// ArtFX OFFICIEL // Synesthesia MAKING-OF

Hello, we are the team Synesthesia and welcome behind the scenes of our movie.
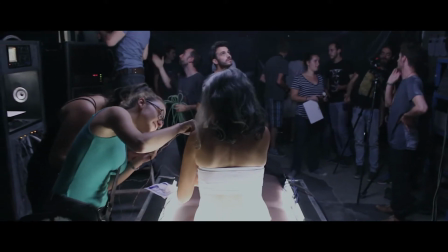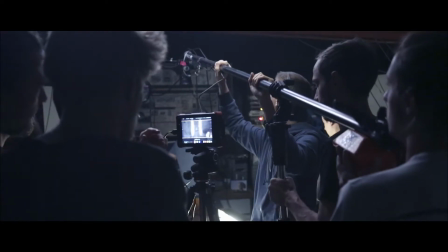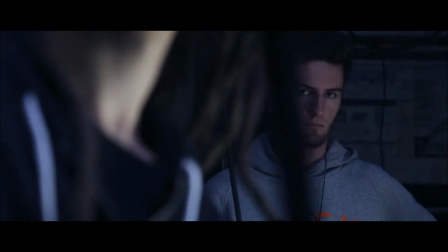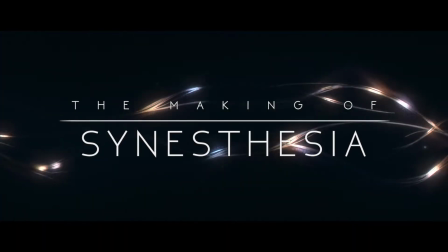Synesthesia is a movie about a couple of musicians, Thomas and Emma.
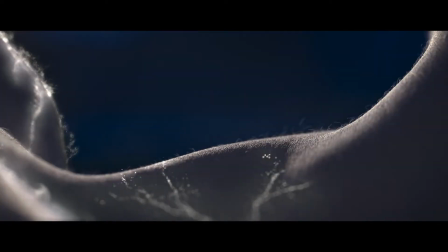43s
When Emma loses her life, Thomas creates a machine to bring her back through music.
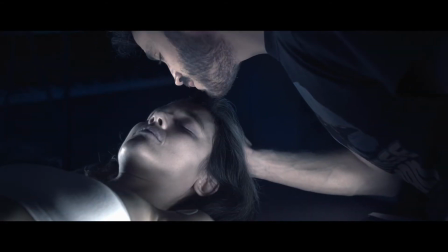50s
One of the most important goals in creating this short movie was to make it filled with emotion. We wanted the story to take place in a science fiction environment. The music in this movie has a very important narrative role.
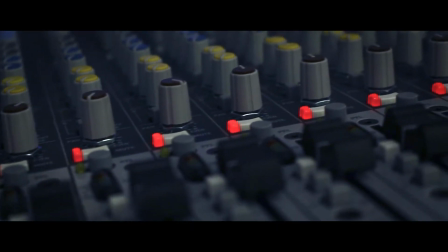64s
We worked closely with Aurélien Marini to create a score that would serve our purposes and elicit emotion.
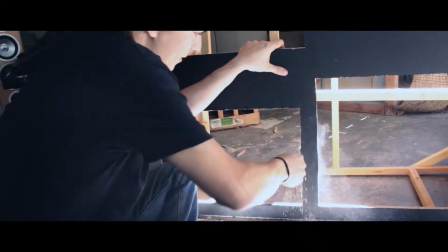72s
Since the entire story takes place in a single setting, we decided to create everything from scratch. The previews help us anticipate the lack of natural light and the lack of space.
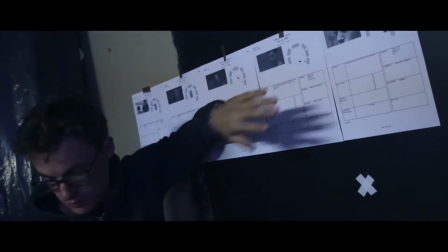86s
My schedule allowed us to save time on the preparation of the sets and briefing of the actors. I did the rig of the digital double of Emma. It needed to allow for realistic deformation to match the live footage. So, I used joints to emulate the movement of the pectoral muscle and the scapula. I coded a script in Python that allowed us to export the 3D camera from Maya to Houdini.
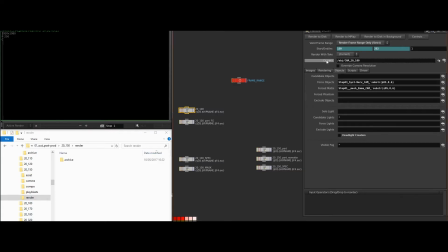113s
Since I was working with the same file for different shots, I used HScript to code my render nodes. This let me automatically export the right element for the right shot in the right place. Our movie is based on the link between images and sound, so we decided to study cymatics.
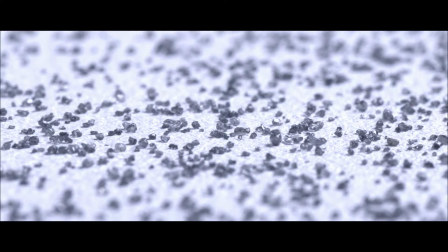131s
We created our own Chladni plate to observe how grains of sand behave when exposed to sound.
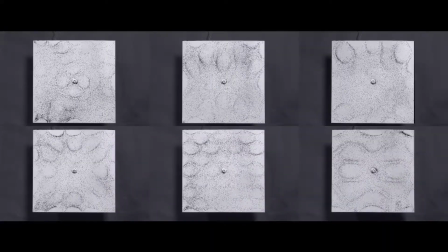138s
This eventually became the basis of the art direction for the effects in the film. I created a setup in Houdini using mathematical equations in VEX to reproduce these patterns on a grid.
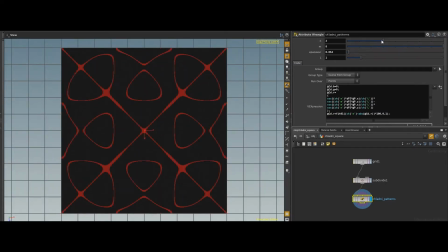149s
The results were very interesting, but we had to test it on a human body to see if it would work. I used this setup to test the effect in the final sequence.
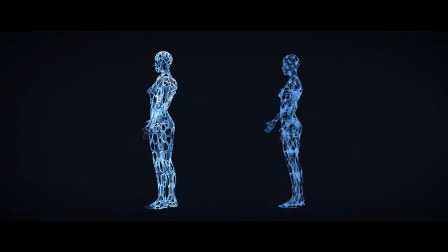161s
We saw that the patterns were not organic enough, so we decided to go in a more abstract and ghost-like direction,
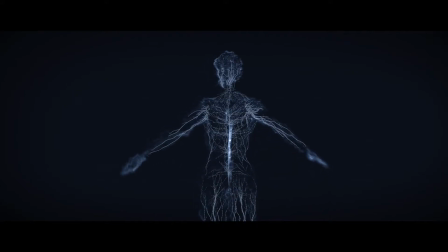168s
taking our inspiration from images of the cosmos and from the human neural system.
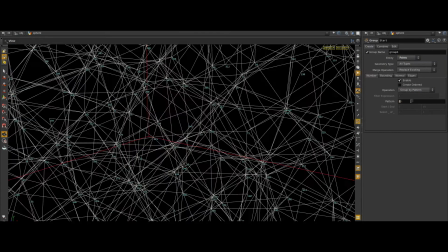174s
First, I created a setup in Houdini to build the curves inside the volume of the geometry.
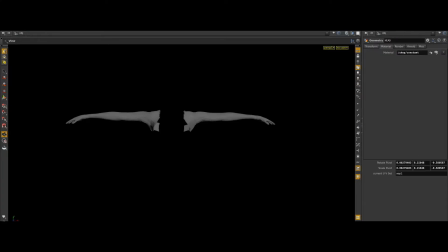180s
Then, I divided the body into sections. This gave me total control over the look of the curves.
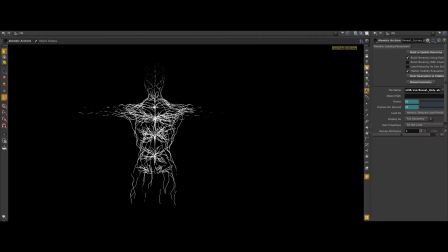187s
I then coded an algorithm in VEX to animate the reveal and the disappearance of the curves.
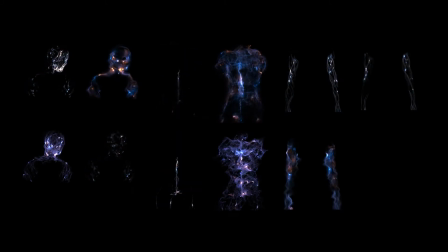193s
Finally, I enhanced the ghostly look by creating separate simulations of particles for each body part.
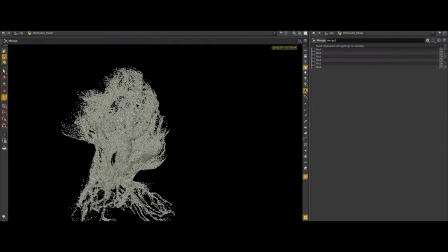200s
For the rendering, I created custom attributes for the color and the relighting of the particles that I used in Mantra.
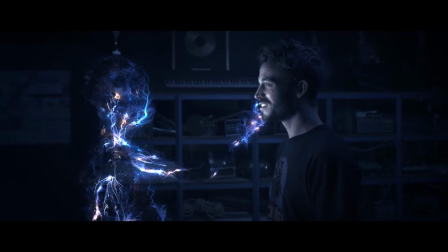207s
I also put in place a set of points as geolights to create a relighting pass for a better integration of the effect. I used ROLAND setup and modified it in order to create the neural patterns on the surface of the body.
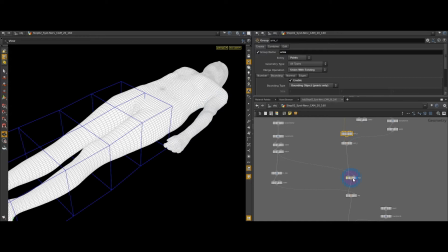221s
I divided the body in 4 different parts using selection with bounding objects to handle the future updates of the body.
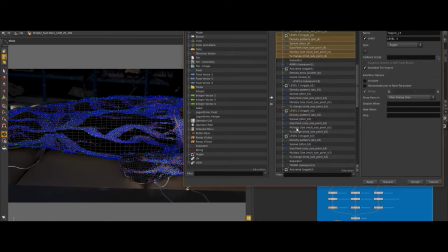229s
I created a controller node to manage the aesthetics of each body part and its layers.
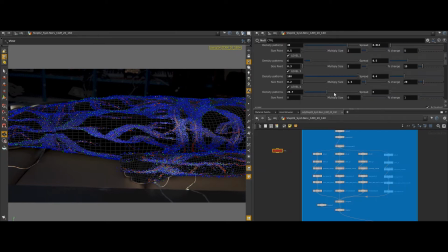237s
I was able to add more layers easily by creating good naming conventions using HScript.
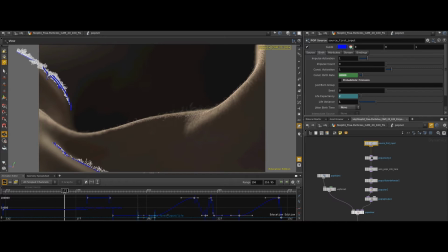243s
Lastly, I made the curves emit particles to achieve a more otherworldly effect. We wanted to keep the effects on Emma's body after she wakes up, but the process would have involved a lot of body tracking.
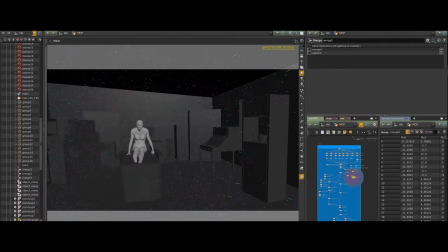256s
To save time, I made the points spread throughout the room in Houdini with particle simulations and rigid body collisions. This added parallax to the traveling shots and gave a surreal dimension to the sequence.
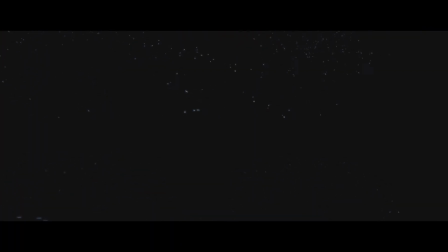271s
For the explosion scene, I used a combination of smoke, particles, and procedural systems to create the shockwave and the vanishing of Emma's body.
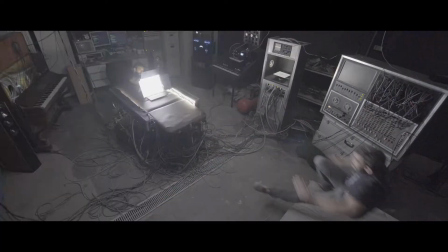280s
I also replaced some cables with wire simulations to add realism to the scene.
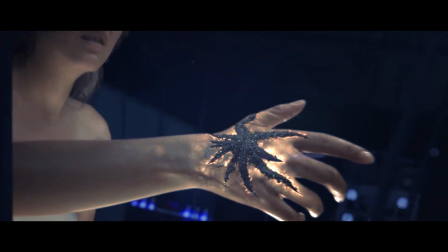287s
My main task in post-production was the effect during the flying POV. In this sequence, the tension rises as the experiment to revive Emma fails. At first, I was inspired by the look of iron filings moved by a magnet.
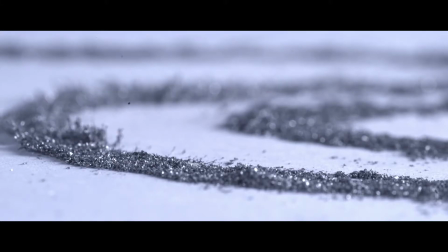302s
we shot many references to understand how this material behaved.
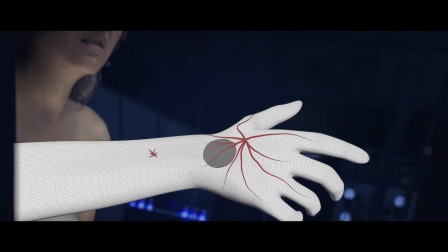307s
I created a setup in Houdini based on render curves. These curves were remapped with custom attributes in VEX to animate them.
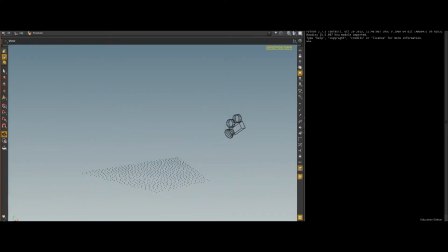314s
To avoid simulation and optimize rendering time, I use first zoom to remove any element outside the axis of my camera.
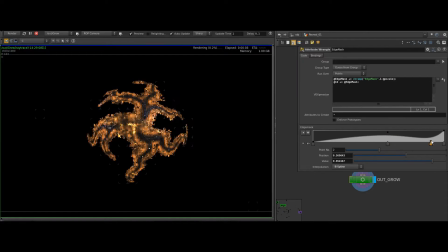322s
All the renders were made in Mantra, so I use attributes created in my Houdini setup to provide complementary data for shading. I shaded the effect to look like heated metal mixed with a layer of iron fillings.
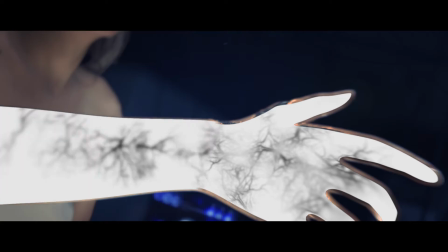336s
Finally, I made the subsurface effect in Nuke with different layers. For the compositing of the FX on the body at the beginning of the experiment,
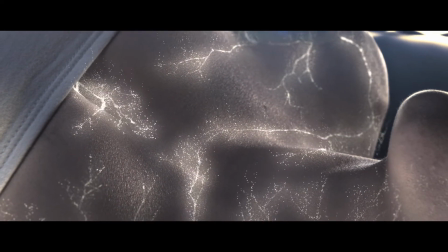347s
I recreated the lighting on set and matched the skin texture of the actress in 3D.
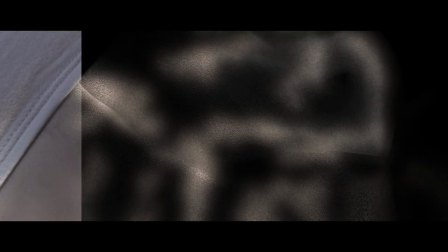352s
Then, I used my particles as geolight and rendered the path with the particles lighting the body for a better integration of the effect.
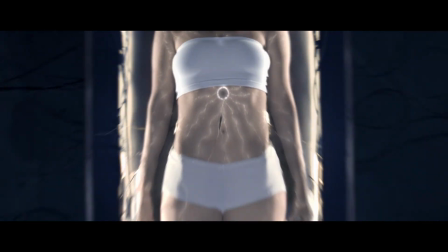361s
For the reawakening sequence, I kept the highest resolution possible by combining different shots for the body and the face.
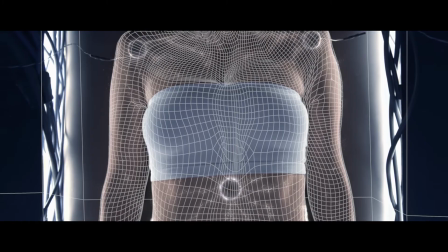370s
Finally, I projected this footage using camera mapping on the 3D body that was created with a photogrammetry. I was in charge of the flying POV compositing. I recreated the set using projection mapping.
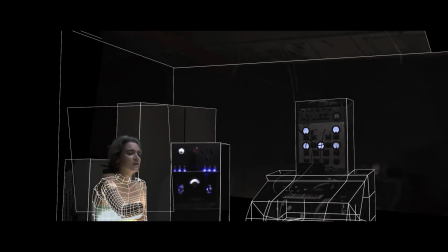384s
For Emma, I separated the body in 3 parts. I projected the head on a card to keep its movement in the shot.
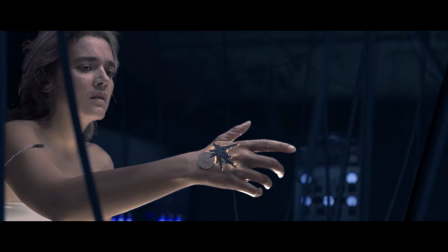391s
For the chest, I made a plate with different images. Then, I projected the chest on the arm using low-resolution geometry. I was also in charge of the look dev.
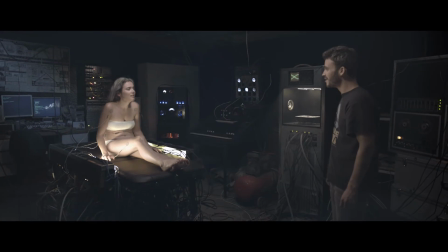406s
We wanted a cool nebulous mood, so I composited stock shots of smoke and dust and used volume rays from the top.
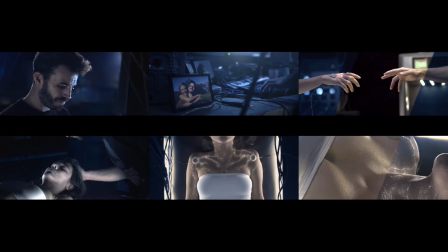414s
For the color grading, we created a soft blue tint on a monochrome contrasted look that fits with the story's poetic mood.
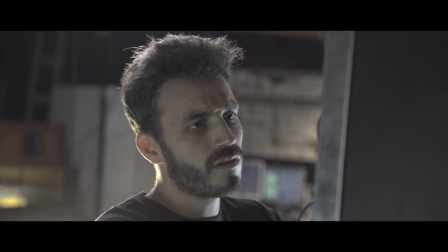422s
I intensified the rim lights on the characters and darkened the area around them, keeping only a few speculas to maintain the contrast. Our movie is the result of lots of visual research, creativity, and hard work. We hope you enjoyed the outcome of this experiment. Thank you.